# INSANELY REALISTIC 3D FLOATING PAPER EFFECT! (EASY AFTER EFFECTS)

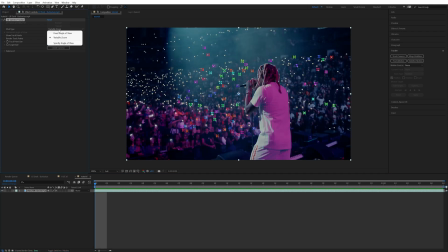(4:09)
If you have like a stationary clip, like on a tripod, or if it's not really zooming in, it's just like a little handheld, I would stick with fixed angle view. Then create a camera. And what that's gonna do is just make a 3D camera tracker. You can see there. And then we need to import our PSD.
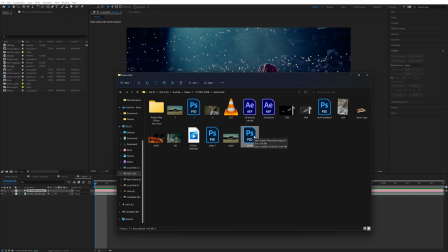(4:21)
That's actually really simple. So all you have to do is drag in the PSD of whatever you made.
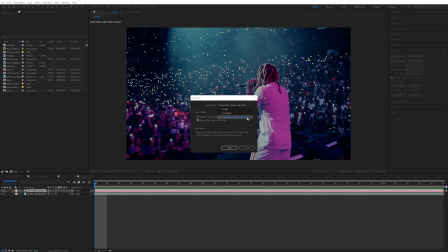(4:24)
And then make sure when you click import kind, make sure composition retain layer styles is what you select, and also merge layer styles in the footage. That's really important. It's going to make it a lot easier to have like those four separate quadrants pop up.
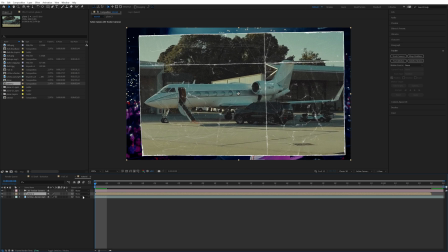(4:36)
You can now drag that into your composition and also make that a 3D layer and also add motion blur.
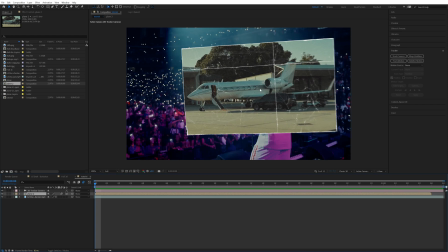(4:42)
And if you did everything right, you should see that your picture is actually motion tracked to the scene. And that could be a cool transition here by itself if you had to zoom in or whatever. What we want is we want to have it like kind of floating around like there's some pictures in the actual scene. What
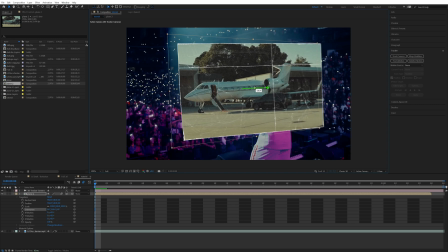(4:56)
I do is just open up Transform. Then you kind of just play around with where you want this to be. It could be different for everyone.
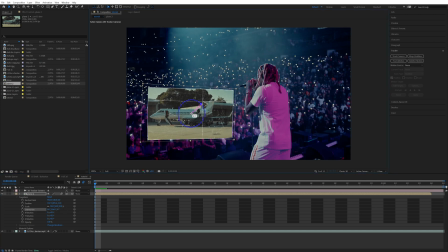(5:02)
Obviously, your scene's going to be different. I'm going to scale it down a little bit, change the position. Let's start it off pretty small and in the foreground, kind of like how we had in the original clip. You can change the X, Y, Z rotation. It's just dependent on what you want. I think since it's paper, it's kind of good to have it like, you know, kind of flopping around and moving. With like most motion tracks, you want it to be like pretty in place. But since it's like, if you had paper up in the sky, right, it would be like falling and like waving down.
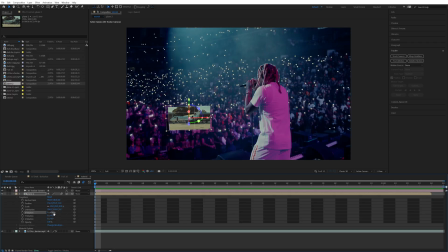(5:26)
You know how paper does paper stuff, right? I would start it off in like kind of like an unusual position. And then I'm going to keyframe everything here. And then we can just go to the end and see what we think looks best.
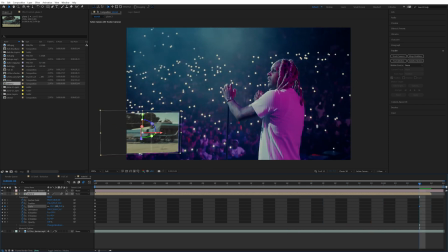(5:36)
Go ahead. Since it zooms in on our clip, I'm just going to scale it up just a bit. Because when you zoom in, stuff gets bigger a little bit. And then let's also just change some of these position values. And then I'm also going to easy ease these as always.
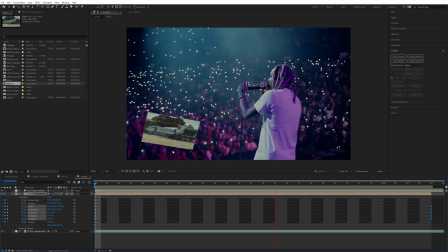(5:47)
This part's pretty dependent on how your clip actually plays, but I like the way this looks. I want it to rotate a little bit differently. It really just depends on the angles and everything in your actual footage. So let's see how that looks. Now let's go ahead and animate it so the four quadrants pop up.
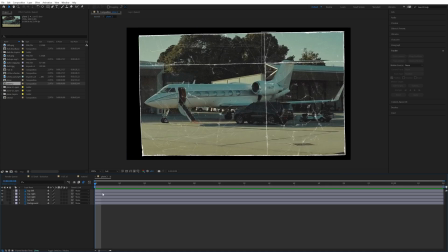(6:01)
So all you have to do now is just go into that composition layer. Let's have it start three frames in, one, two, three. And I'm actually going to highlight all these so it's not actually there at all when it first starts. And let's go five frames at a time. One, two, three, four, five. And I want the bottom left because it just has like the most of the plane in there to pop up first so people can understand what's going on.
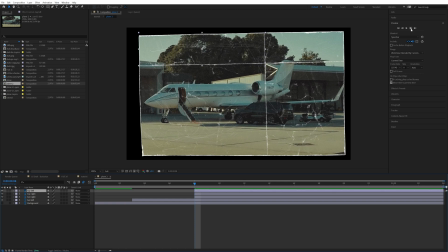(6:19)
And I'm going to drag all these to the right and then go five frames again. One, two, three, four, five. And I want the bottom right to now show up. So that one, I'm gonna drag the other two, five frames, one, two, three, four, five, and have the last one pop up.
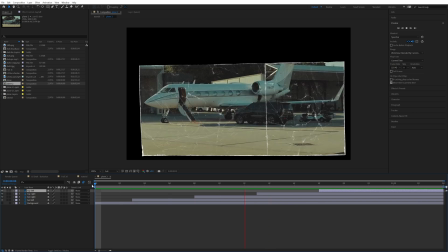(6:32)
Now you can see in this composition, if you play it, you can see how it'll pop up. And if that's how you want it to pop up, then you're good when you go back into the actual comp.
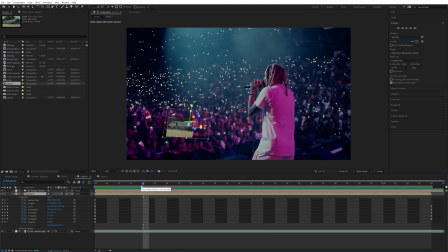(6:40)
So that's pretty simple to get just that effect. The part that's gonna make it look really good and actually sell the effect is match the lighting, the blur. So I'm gonna show you how I would do that. So the first thing I would do is match the colors. Cause if the colors don't match, like the lighting, like obviously there's a lot of purple and blue in here. If it's not like reflecting on the paper, it's just not gonna look like it's actually there. So one of the effects I would actually use is just tritone.
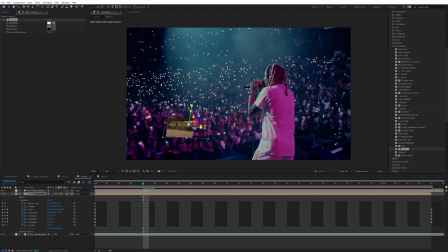(6:59)
It's pretty easy to use. That's why I like using it and recommending it. You kind of just find out where you're at in the scene. For us, obviously there's a lot of lights and it's purple. So when you drag that on, you can see the highlights. I would actually say that the highlights should be like this, like pink here. I'm gonna drag it all the way to the top. And then the midtones would probably also be like a similar pink.
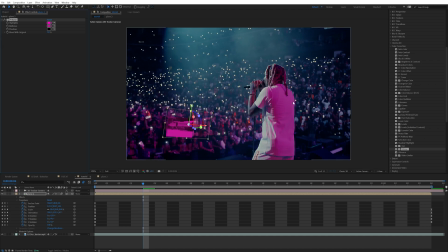(7:16)
You just gotta like find like what's, like the highlights refer to the brightest areas in the clip. Midtones are like the mid brightness. And then the shadows are like the darkest part. So we could do shadows would probably be like a darkish blue. And I'll even make that a little bit more visible. And you can see, obviously that looks really bad. When you start to blend it, definitely helps out a lot.
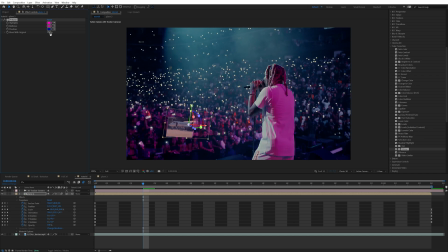(7:33)
And that's not all we're gonna do, but it does help give that like the feel of it actually being there. I normally blend it pretty hard, like 78 to like 90 even sometimes. Let's see what that looks like. It's already starting to look a little bit more like it's actually there. You can see colors are kind of matching. Another thing I would probably use is curves.
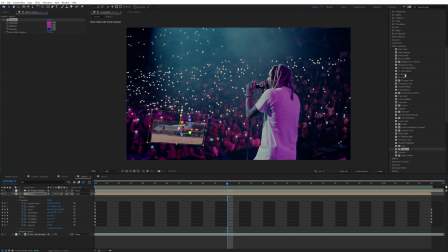(7:49)
You can use honestly any of these like color corrector things, but I like curves as well. Where's that at? There it is. Drag that on. You can kind of match like the brightness properly too. Matching it perfectly isn't the most important thing, but like the closer you can get, the more, like obviously this doesn't look like it's floating there, but as soon as you add tritone on, a little bit of that curves, it really does start to help. So now that we kind of got the colors unlocked, I would add Gaussian blur and keyframe that actually.
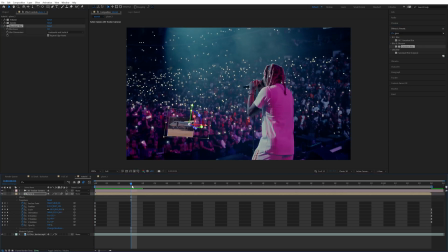(8:13)
That's going to really help sell the effect. We want it to, when it pops up, kind of match like the depth.